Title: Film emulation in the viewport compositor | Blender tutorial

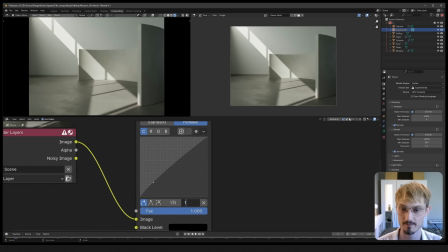(4:09)
We'll add one dot at 1, 1, so we want to protect those values at white. And let's just pull this one down a little bit. But what we want is out of this, this is called a knee, that's the technique we're doing now.
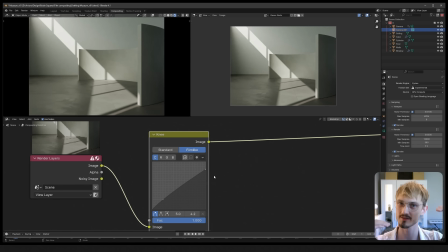(4:28)
We want this to go out kind of horizontal coming out of this curve.
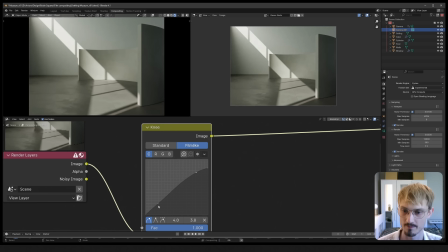(4:33)
So what we really want is like this kind of shape. And we do want to protect the straight line going from 0 to 1.
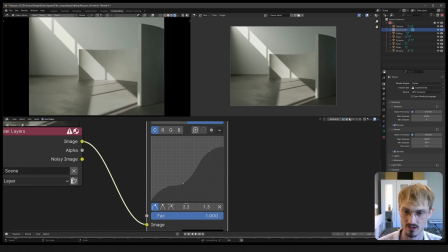(4:41)
So to do that more effectively, let's also add one dot at 0.22. These are XY coordinates. And just try to make this kind of horizontal, not quite. And keep this line going out of it
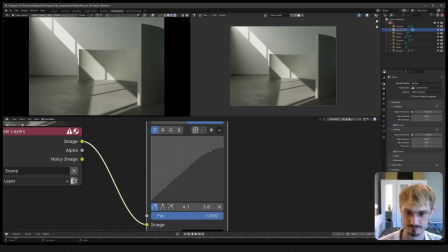(4:58)
on that perfect diagonal. This is the kind of shape we're after. And if I mute this and unmute it, we're not supposed to see a huge difference, not in a regular scene like this.
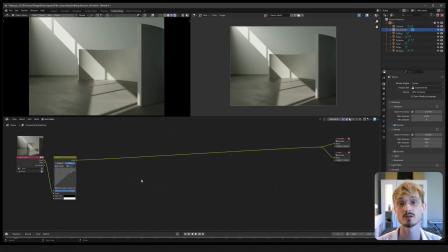(5:10)
And that's good. We've just prepared our image for compositing. With this workflow, we simulate how a real camera works, and we do it in three steps.
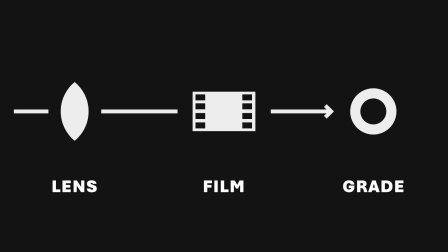(5:19)
The first one is we simulate a lens, then we simulate film that the light is hitting, and then we do some grading afterwards. That's the three-step process, and we're gonna start with a lens.
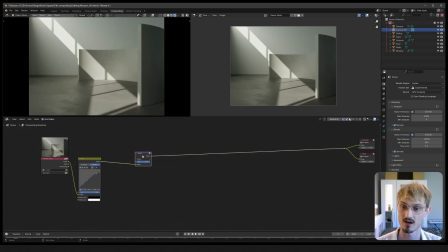(5:31)
Now, no lens is perfect, so let's add a filter, soften, and that'll just soften up the image just ever so slightly.
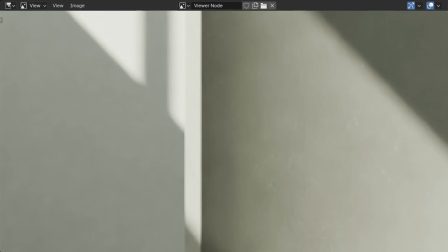(5:40)
If I mute that, you'll see on the right, perfect digital line, and then just a little soft.
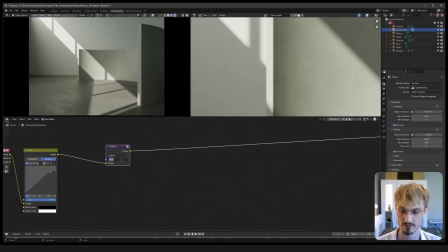(5:46)
I usually keep this down at 0.5 to 0.2, something like this.
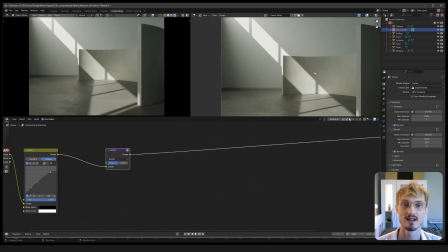(5:52)
And then we can add what's called a low-pass filter.
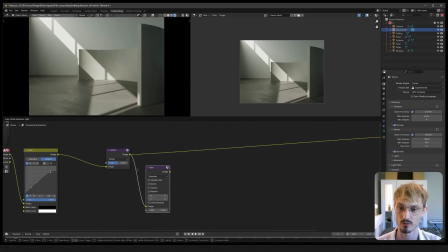(5:56)
Now, Blender doesn't have a built-in low-pass filter, but it's very easy to make. We just do a blur, and then we mix the blur over this one. Actually, before I start using hotkeys, you're gonna appreciate this. Let's go into here and turn on screencast keys, and then you can see everything I'm doing over here.
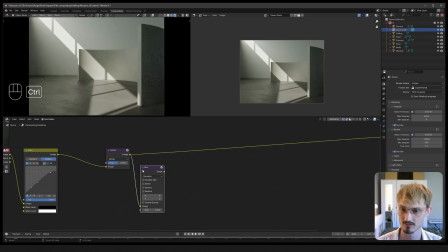(6:16)
So let's try that again. We'll do blur, Control-Shift, right-click, and that mixes those together. And this blur node is inconsistent between images because it works on pixel values.
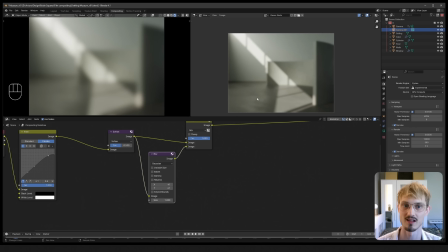(6:32)
So if I turn this up, you'll see it blurs a lot more on the left than on the right. But if we set it to relative and turn on an aspect correction, doesn't matter which one, then it's going to look the same no matter what image you're viewing on.
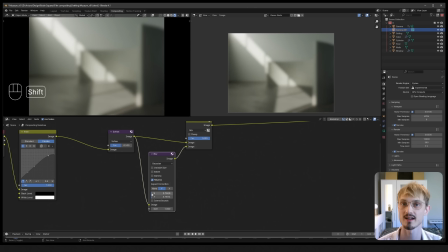(6:46)
And so what kind of radius do we want for this? This simulates kind of dew on the lens, like condensation.
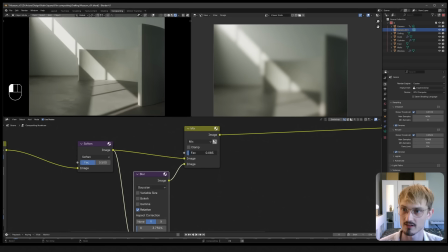(6:55)
Something like this, I think, and then turn down the mix factor, and that'll just add this kind of haziness to the whole image. And we want to keep this quite low, like, for you to be able to view this on YouTube,
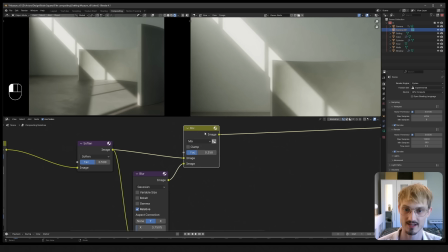(7:09)
I'll turn this up just like this, so you'll see what it actually does. It does this, but for me, I like to keep this around 0.1, something like that. Very subtle, because we'll be stacking a lot of effects, and if we go overboard with any of them, it'll break the image at the end.
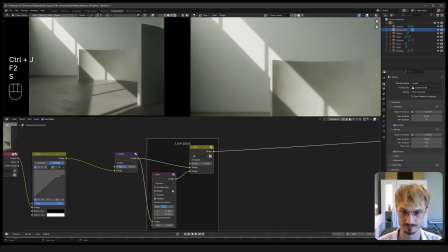(7:28)
Let's group these and call it a low pass, and then move over to a lens distortion. The lens distortion node, I just want to use that to add some chromatic aberrations to the end.
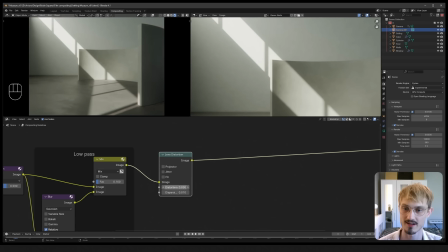(7:42)
We're doing this. 0.01 is usually a good starting point, and since that does warp the image a bit, we might introduce some black edges, at least if we turn up distortion as well. Every lens has some distortion, and even the most expensive ones.
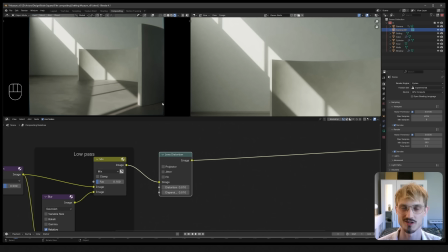(7:59)
The more expensive you go, the less distortion there is, but it does add realism. But we get these black corners, so let's do a fit to zoom that in to get rid of those black corners as well. Then we can do a glare, because a lot of lenses do have a kind of glare.